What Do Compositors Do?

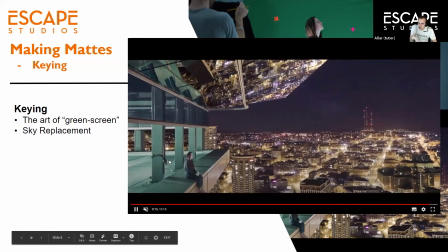(20:38)
So when you look at it, it feels like you're actually looking at some moving geometry,
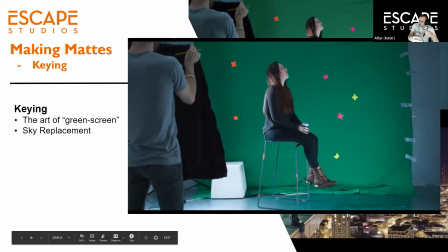(20:46)
but really it's just one still frame projected from one angle. If you went a little bit further, that illusion would break.
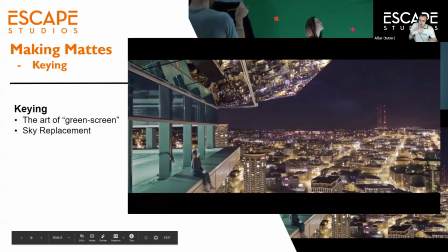(20:52)
We would see that actually there's no more texture there. But from this angle, it works. And she did it so well that she also did this semi-transparency here.
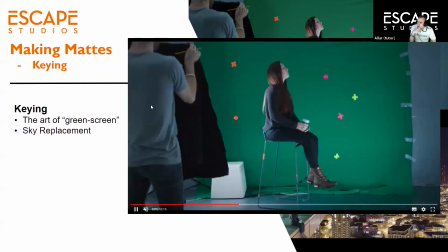(21:02)
So she made it look like you can see through the glass.
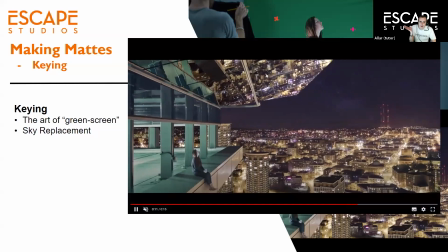(21:06)
And in addition to that, she made a reflection in the ceiling where she took the whole world, drops it upside down.
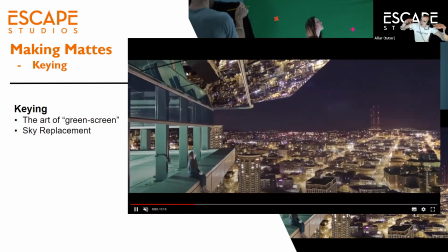(21:13)
When the camera moves, it all reflects, and she adds a little bit of warp onto it. So it looks like it's a kind of warpy looking reflection, which is cool.
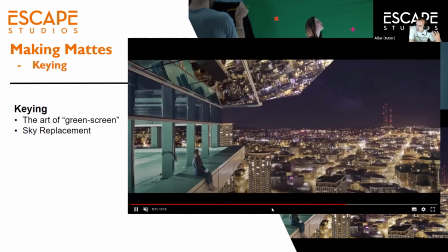(21:22)
And then the other things you kind of find out, which is, again, from the Steve Wright's quote in the beginning,
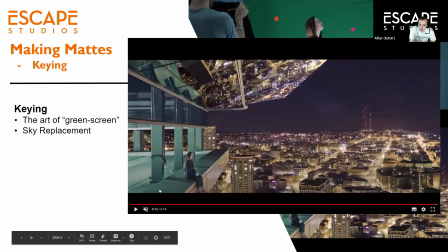(21:28)
is that things have to look like they were shot in the same lighting conditions. So we did try to do some same lighting conditions.
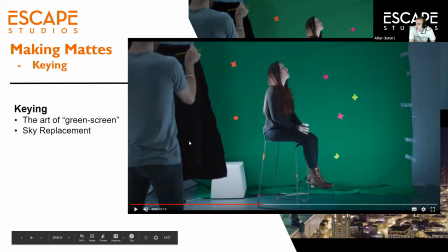(21:37)
Here is another one of my students doing
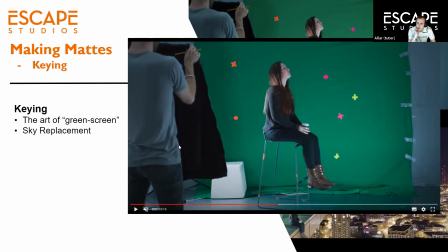(21:42)
the because we didn't have a flag, we just used a big black coat to block out that light so it wouldn't give us lens flare in the shot. But we put a light behind her to make it look like, okay, this is something that's meant to match that environment where she ends up in the end.
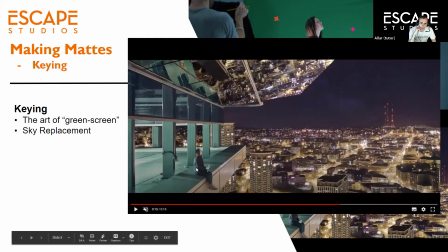(22:00)
But when we comped her in this, we realized that over here, Tyler's legs are occluded by this edge. So there should be a shadow. Whereas in the original shot, this chair was open from beneath.
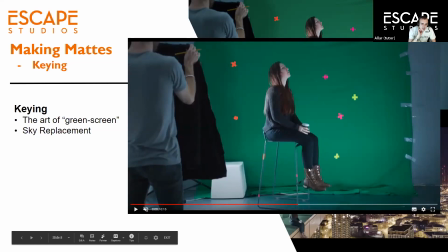(22:19)
So the light that was back there was actually showing light onto the boots as well.
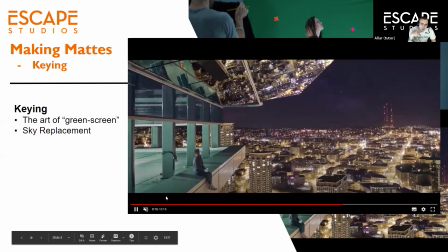(22:24)
So when you're comping it together, you have to try to remove some of that light. So you kind of grade it darker. You just darken it a little bit. But again, you have to make it look like everything is working with the same lighting scenario,
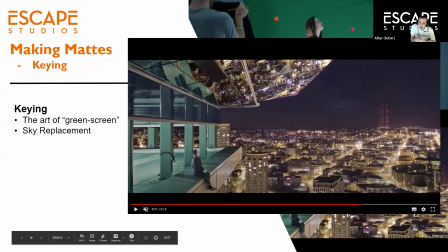(22:38)
that we shot it at the same time with the same camera from the same angle, and all these elements, they're at the same time. So they all move accordingly and under the same lighting conditions.
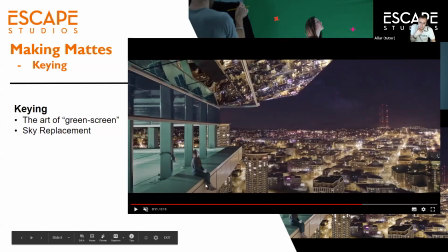(22:51)
So this light here could emulate some light coming from there. And, we had to kind of create some more shadows in here to make it look like, because, that's what it looked like in the final shot in here. So this is keying.
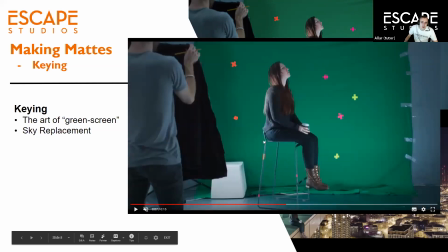(23:06)
So keying is the art of separating the background using some kind of a color, for example, or brightness,
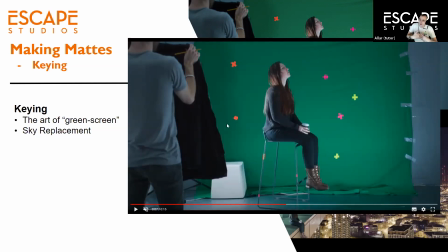(23:13)
or whatever is the uniform thing in your background or in your foreground that allows you to make a map more quickly. So you don't have to draw things. But the art of compositing is still putting things together and considering
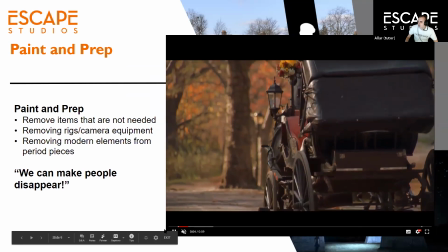(23:26)
what is needed to really make things blend together.
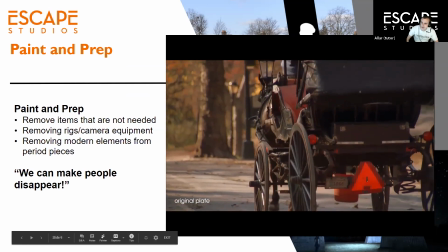(23:31)
So this is a nice example of a process called rotoprep.
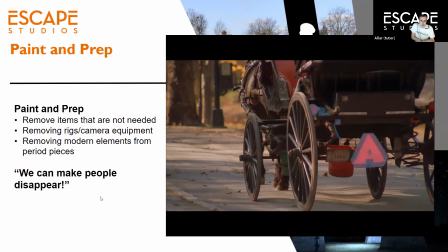(23:37)
So Andres, the same guy who did the rowing boat people earlier, he did this shot. So rotoprep, or paint and prep more specifically, is the art of removing things. And this is something that happens in every single film.
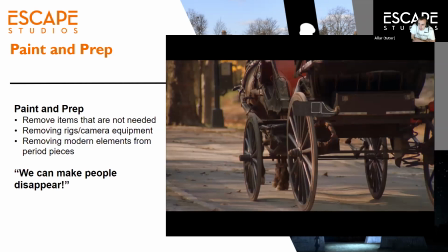(23:55)
Pretty much as sound design happens in every single film, as editing happens in every single film, and cinematography happens in every single film.
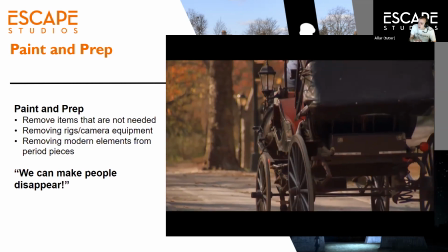(24:02)
Prep and cleanup is now happening in every single film as well.
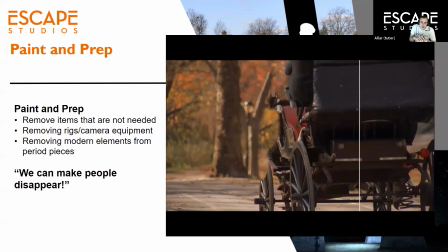(24:06)
For music videos, for TV shows, there is always going to be something in the shot that's not meant to be there.
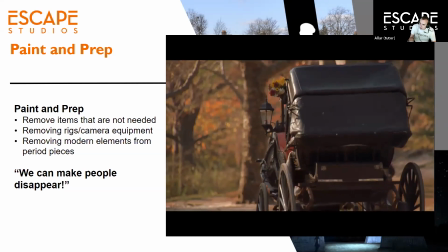(24:13)
And these days, people will not just leave it there. They will hire someone who can actually fix it and get rid of it.
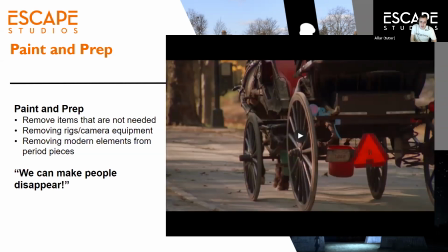(24:20)
So, for example, in this shot in here, if you needed this to look
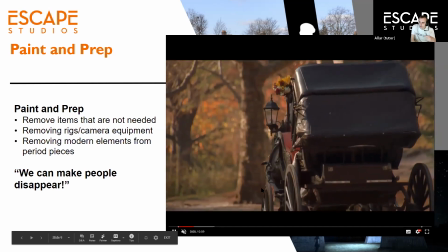(24:27)
old and period appropriate,
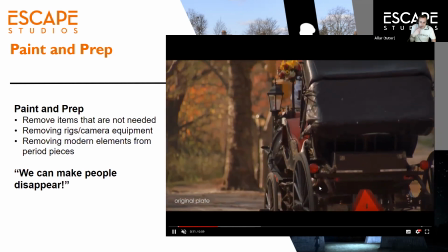(24:30)
then they couldn't have had plastic buckets back then, or this slow vehicle sign.
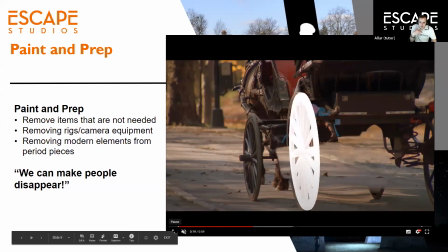(24:37)
So you have to get rid of them. But getting rid of things is easy. What's the challenging part is recreating what is behind it.